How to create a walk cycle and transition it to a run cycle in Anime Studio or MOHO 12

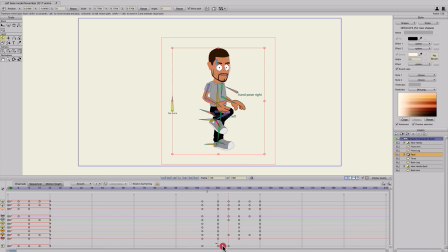(8:27)
And just like the beginning, I'll grab those two keyframes, left click and drag over them.
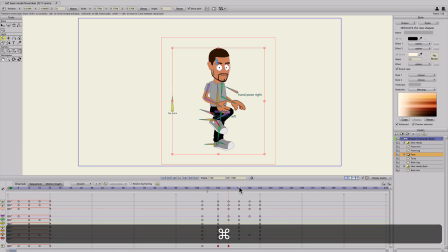(8:32)
Command C, copy, go to 132, paste, Command V,
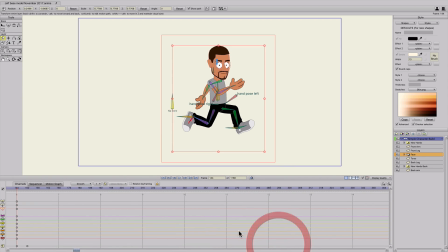(8:40)
and then do it one more time on 144. Again, we don't need that last keyframe, so we'll get rid of that. I'll select it and hit delete. So then again, we have the up, down, up, down, up.
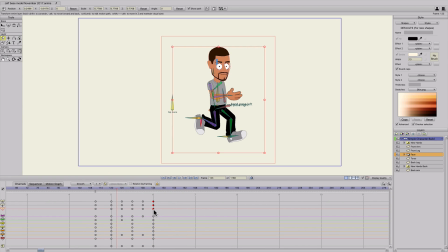(8:56)
And we'll just do the same thing that we did before. We'll grab these keyframes and right click and cycle. Now we're not going to type in 2. We need to make the cycle relative to where this run cycle is.
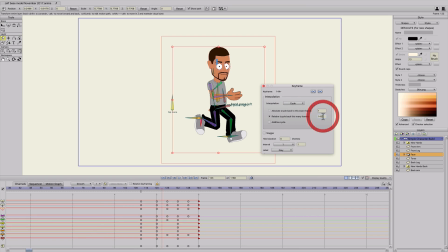(9:12)
So click on relative. And I'm just going to click in this box here. And I'm just using my mouse wheel. And I'm just going to scroll down until it pulls these arrows to where I need them to be.
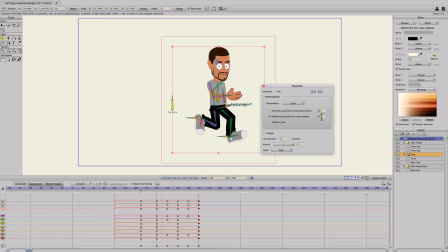(9:24)
So in this case, we need it to be at 121. So we'll just keep scrolling until it's one frame past the beginning. We don't want it on 120 again because we don't want this frame and this frame to be next to each other.
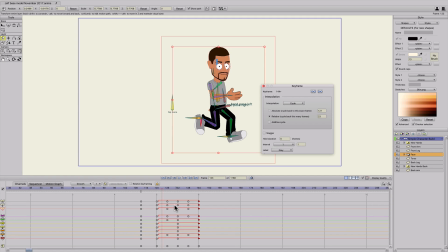(9:43)
It'll create a kind of stutter. So put it there so it keeps cycling. Make sure we cycle the transform layer keyframes also. Cycle, relative to playback. Click in here, use my mouse wheel, and I'll pull that over also.
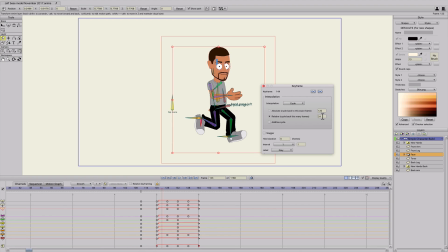And that's it.
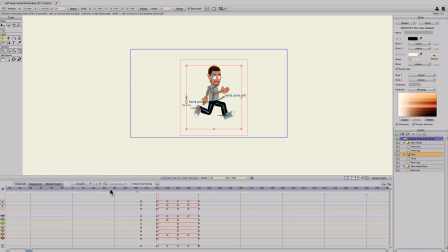(10:13)
Now we have a run cycle, but problem is, the way that I've created it, it's spaced about the same as a walk cycle.
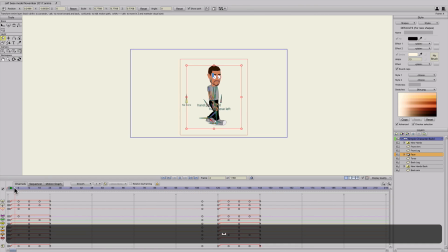(10:21)
So he's walking at first.
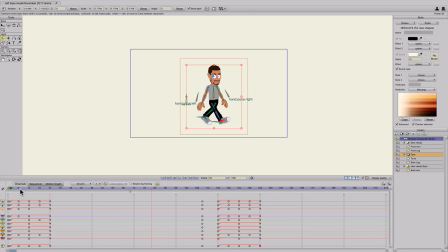(10:24)
It might be hard to see because it's, I'll just play it in slow motion.
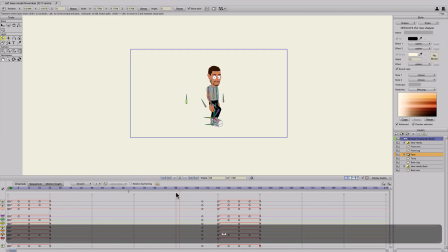(10:30)
I'll just drag through the time frame. So now you can see he's walking, then he gets to running. But he's actually running in at the same pace.
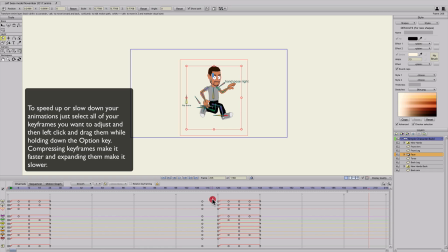(10:39)
So in case you guys didn't know that you could do this, what you can actually do is drag over keyframes and hold down the option button.
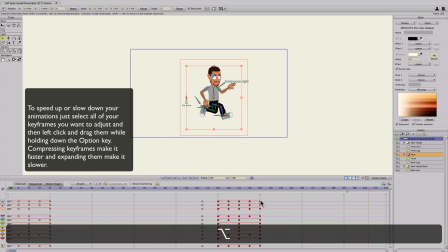(10:48)
And then once you have the option button selected, you can left click and drag to extend or contract your keyframes.
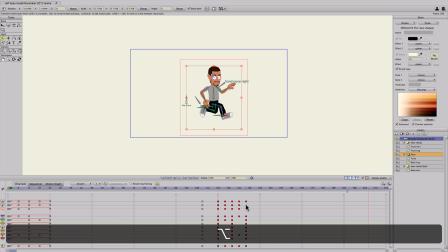(10:57)
So by contracting them, it's just gonna make that cycle faster.
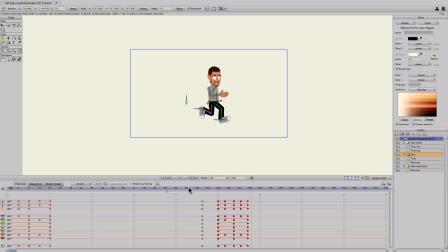(11:01)
So if I do that, and it's hard to see again in the preview, but you can see now he's running really fast. So yeah, from there, all you have to do is do some little tweaking and you can have this pretty nice animation really fast.
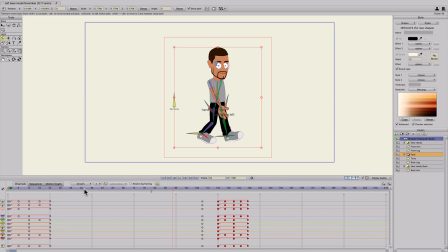(11:21)
So I'll just go ahead and do that really quick. Let's start off. Oh, when the character's running also, so his body's pretty static. If you do this run cycle or walk cycle in this way,
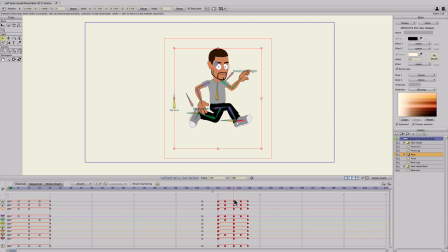(11:38)
you can go to the middle keyframe, which in this case is 129, and I'm just going to grab the torso bone. I'll hit Z and tilt it forward, and because we froze those keyframes, it's going to go back to its original position, so it's actually going to he's going to lunge forward and back without you having to do anything else.
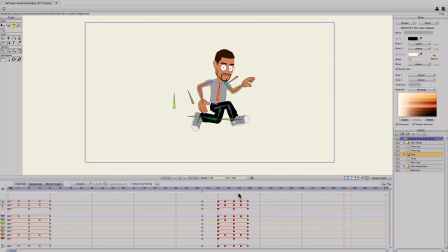(11:57)
Now he looks like he's really trucking. So, and I can actually break that cycle for the torso. So if my character's running and then I want him to run really fast, I can go to
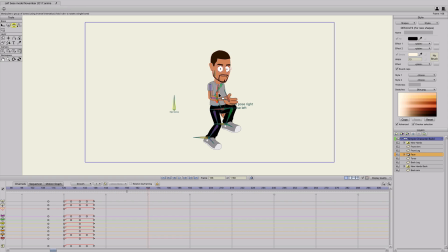(12:12)
anywhere after the cycle and tilt it forward, and it's going to stay that way. So it looks like he's running super fast that way. I can tilt it back somewhere else.
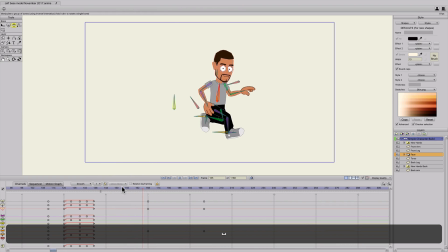So really, really easy to manipulate your character that way. Let me go ahead and